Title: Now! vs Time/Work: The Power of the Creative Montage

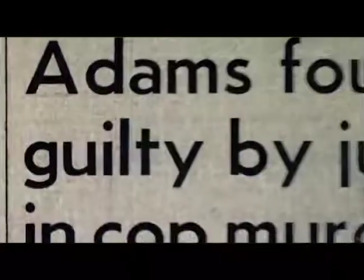(0:00)
The ability of documentary to construct and convey a social commentary is evident across all modes of the genre.
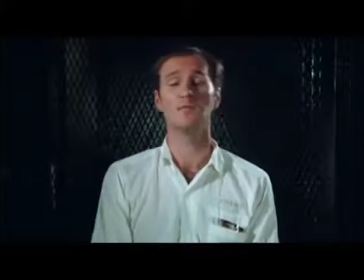(0:07)
However, to be able to convey such messages purely through the use of sound and visuals without narration is an entirely different feat,
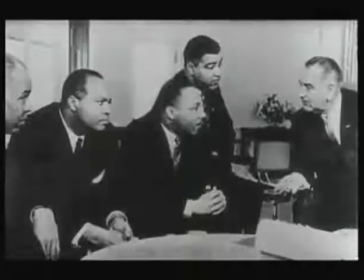(0:13)
one expertly achieved by filmmakers Santiago Alvarez and Johan van der Koeken.
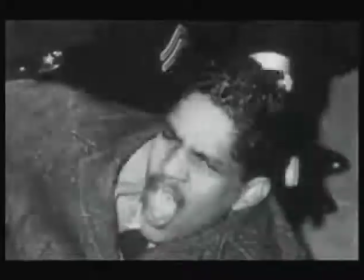(0:18)
In their films Now and Time Work, they cover important issues of injustice and social divides.
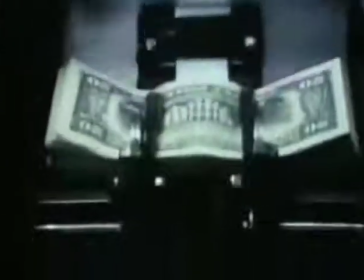(0:23)
However, they take vastly different approaches. Firstly, we'll take a look at Alvarez's Now.
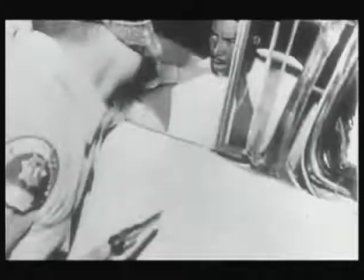(0:28)
The film documents the horrific acts of police brutality during the civil rights movement in America.
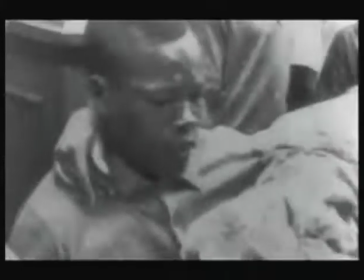(0:34)
Assembling newsreel footage, it acts as an obvious call to action against racial inequalities and injustice.
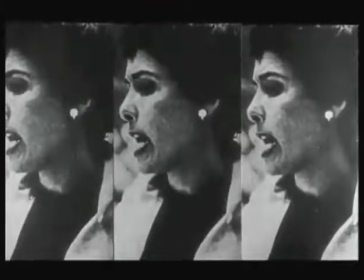(0:39)
The images Alvarez uses are combined with Lena Horne's song, also named Now, to strengthen the message he is trying to convey.
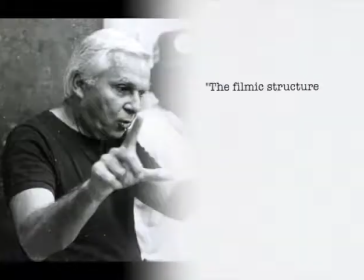(0:46)
Alvarez once said that the filmic structure emerged in the editing room around Lena Horne's song,
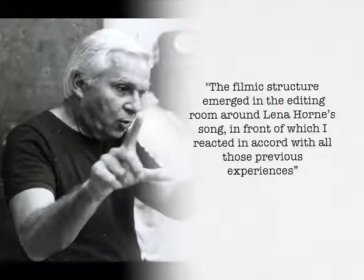(0:51)
in front of which I reacted in accord with all those previous experiences, and this is blatantly clear to viewers.
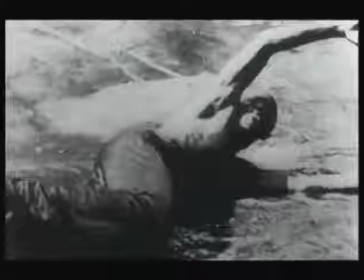(0:58)
The visuals and the song seem to be in dialogue with each other, with Horn's song reacting to the imagery and vice versa.
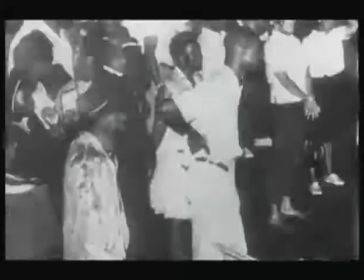(1:05)
Perhaps the most jarring example of this is seen here.
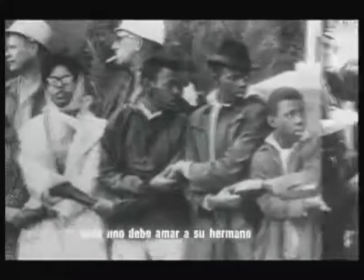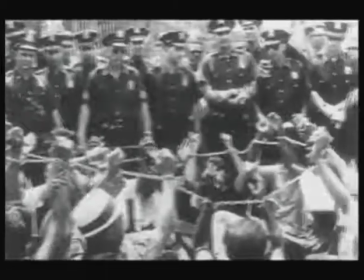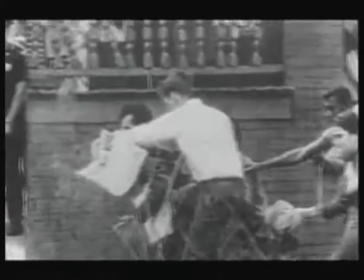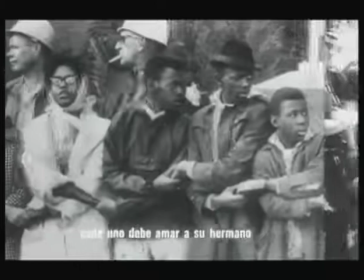(1:24)
Alvarez's response to Horn's call for unity features imagery of the protesters physically chained
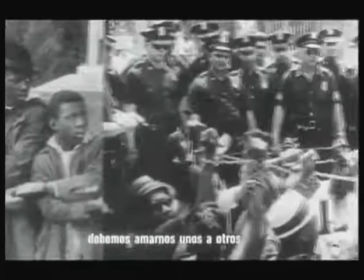(1:29)
together while the police along with anyone else who opposes the movement band together against them.
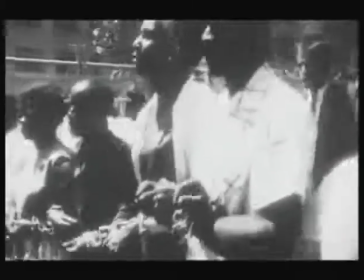(1:34)
This type of dialogue only intensifies as the film progresses, with Alvarez even repeating similar imagery towards the end of the film.
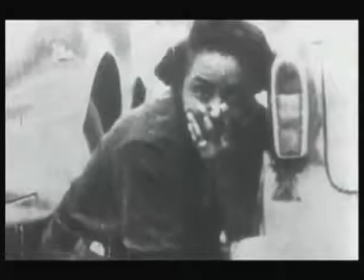(1:42)
As the song crescendos and speeds up, so does the pacing of the editing. The jumps from images become more rapid with more moving footage being included.
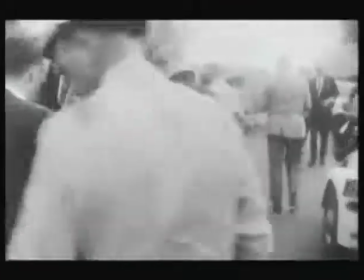(1:50)
This increase in movement suggests the increasing need to put motion to the movement needed to tackle the issue.
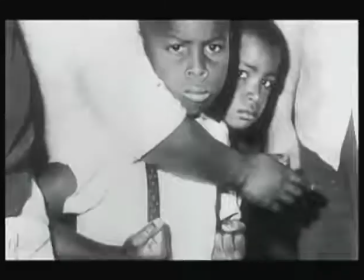(1:57)
With this change in pace, the sense of urgency grows, mimicking the increasing urgency of the situation.
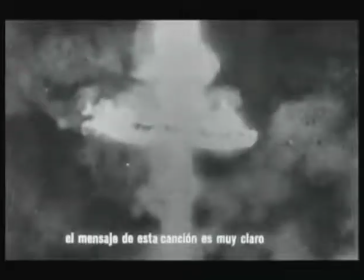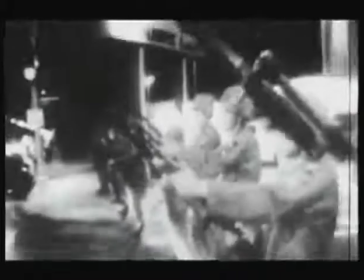(2:09)
Much like Horn's song, the message of this film is not subtle,
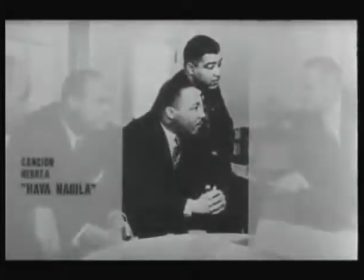(2:13)
especially when you consider the contrast with imagery of Martin Luther King and Abraham Lincoln at the beginning.
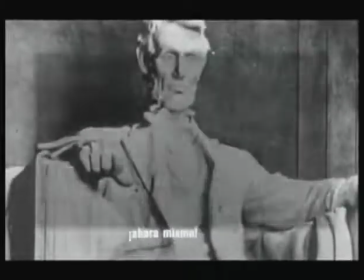(2:19)
Christy M. Wilson states that in this contrast,
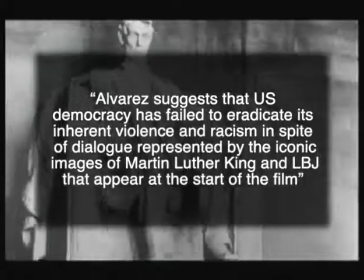(2:22)
Alvarez suggests that the US democracy has failed to eradicate its inherent violence and racism in spite
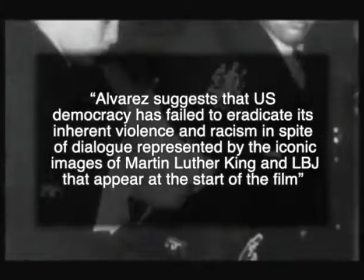(2:28)
of dialogue represented by the iconic images of Martin Luther King and LBJ that appear at the start of the film.
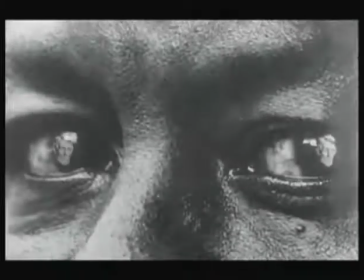(2:34)
Horn's song reflects this same idea.
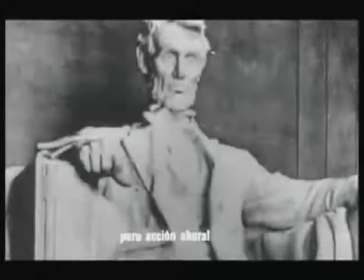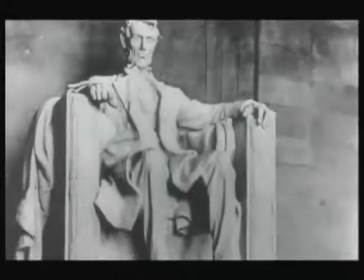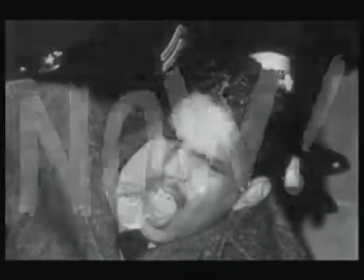(2:47)
The words of these iconic figures are used time and time again, but there is a lack of action put to them.
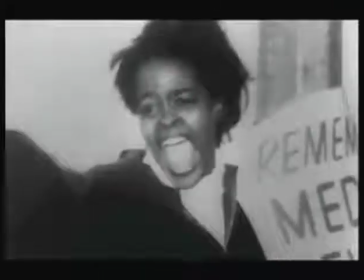(2:53)
This is the message achieved through Alvarez's effective exploitation of montage documentary.
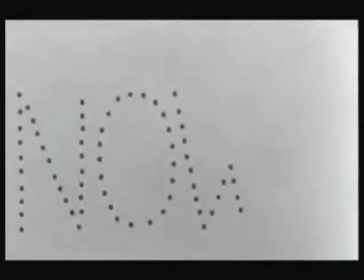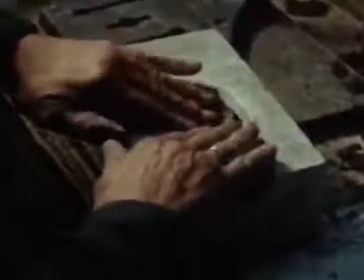(3:04)
Now turning to look at van der Koeckin's work in Tom's Trevye or Time Work.
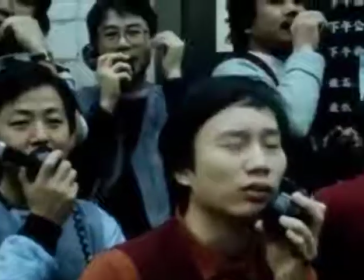(3:09)
While his narrative is similarly formed via his editing, van der Koeckin's approach is much different and as a result its message can be harder to decipher.
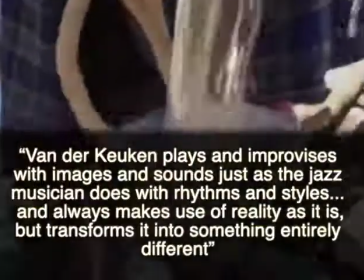(3:16)
Gerdin Lindhorst states that van der Kuyken plays and improvises with images and sounds just as the jazz musician does with rhythms and styles,
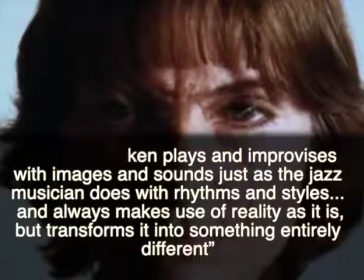(3:25)
and always makes use of reality as it is, but transforms it into something entirely different.
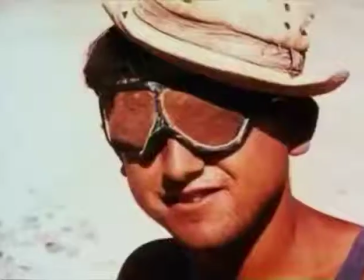(3:30)
The pacing of the film is of particular importance throughout.
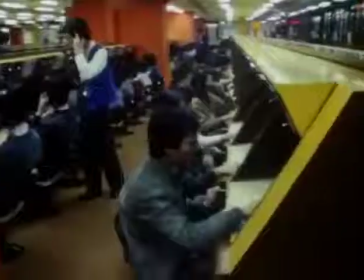(3:33)
There is a strong contrast between the fast-paced, repetitive editing of the start and finish and the middle section, which features slower cuts and a more peaceful feel.
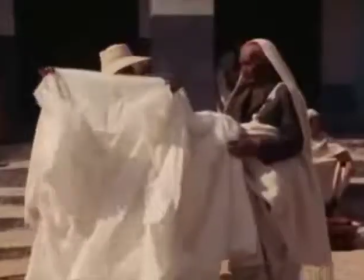(3:42)
The strong emphasis on hands through the editing links the idea of work throughout the film and the pacing is the measure of time.
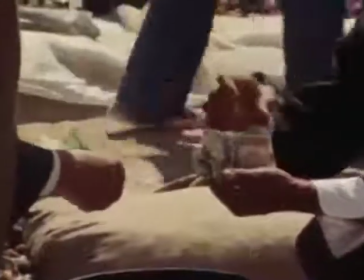(3:49)
This simple element forms the message van der Koecken is trying to convey.
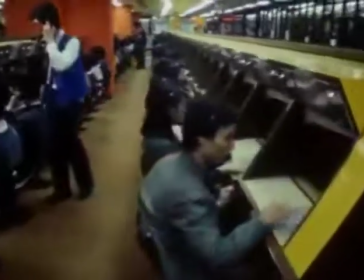(3:52)
The fast-paced assembly line style work is presented via quick cuts with repeated imagery and sound, representing the monotony of the typical working life.
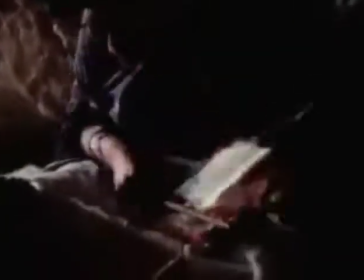(4:01)
This is contrasted with lingering shots of workers in developing countries with little repetition, suggesting the time and care put into their work.
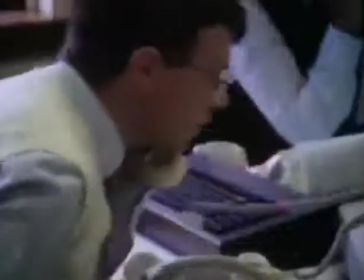(4:08)
However, the reward proves much larger for the fast-paced business workers, as evidenced by the film's ending.
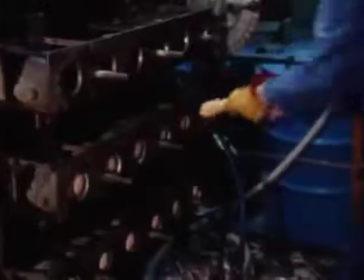(4:15)
The amount of time and effort put into everything is disproportionate to the amount of money they make.
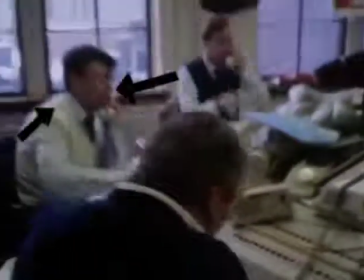(4:20)
In the fast-paced industrial world, they cannot even dedicate a second to one particular task, yet the reward is far greater.
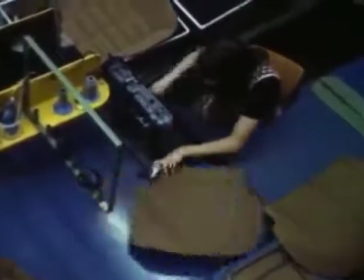(4:27)
This message is driven home by one of the rare uses of music in the film.
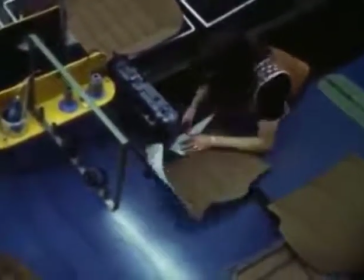(4:31)
The film draws to a close with the repetition of a sombre theme played by the violin almost lamenting this assembly line style of production, driven by profits.
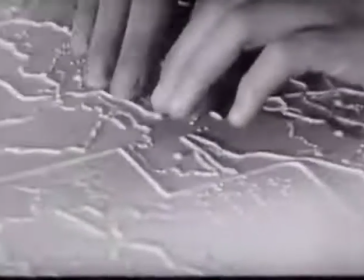(4:41)
Unfortunately, as suggested by the closing shot, we are all blind to this.
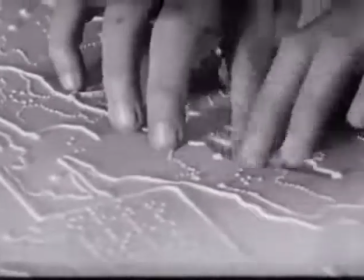(4:45)
Unlike Alvarez's attempt to inspire others, van der Koeken takes a slightly more cynical approach and closes out on a much more sombre note.
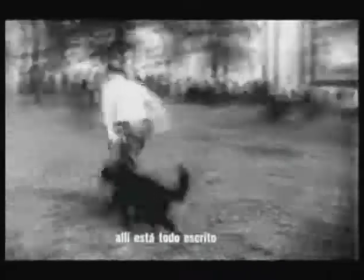(4:53)
These films both represent the endless possibilities that can be accessed through creative montage,
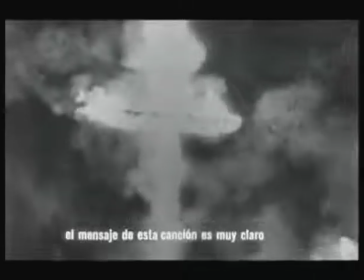(4:58)
it allows the construction of a narrative and to convey a specific social commentary without the confines of conventional documentary format.
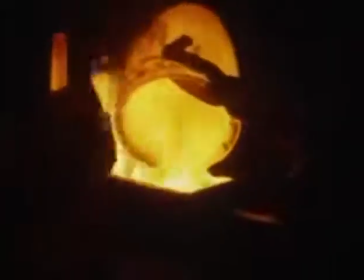(5:06)
Both their messages come across strongly through their masterful editing style and
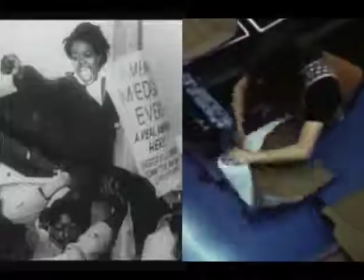(5:11)
thus act as proof that one can say a whole lot without a single word.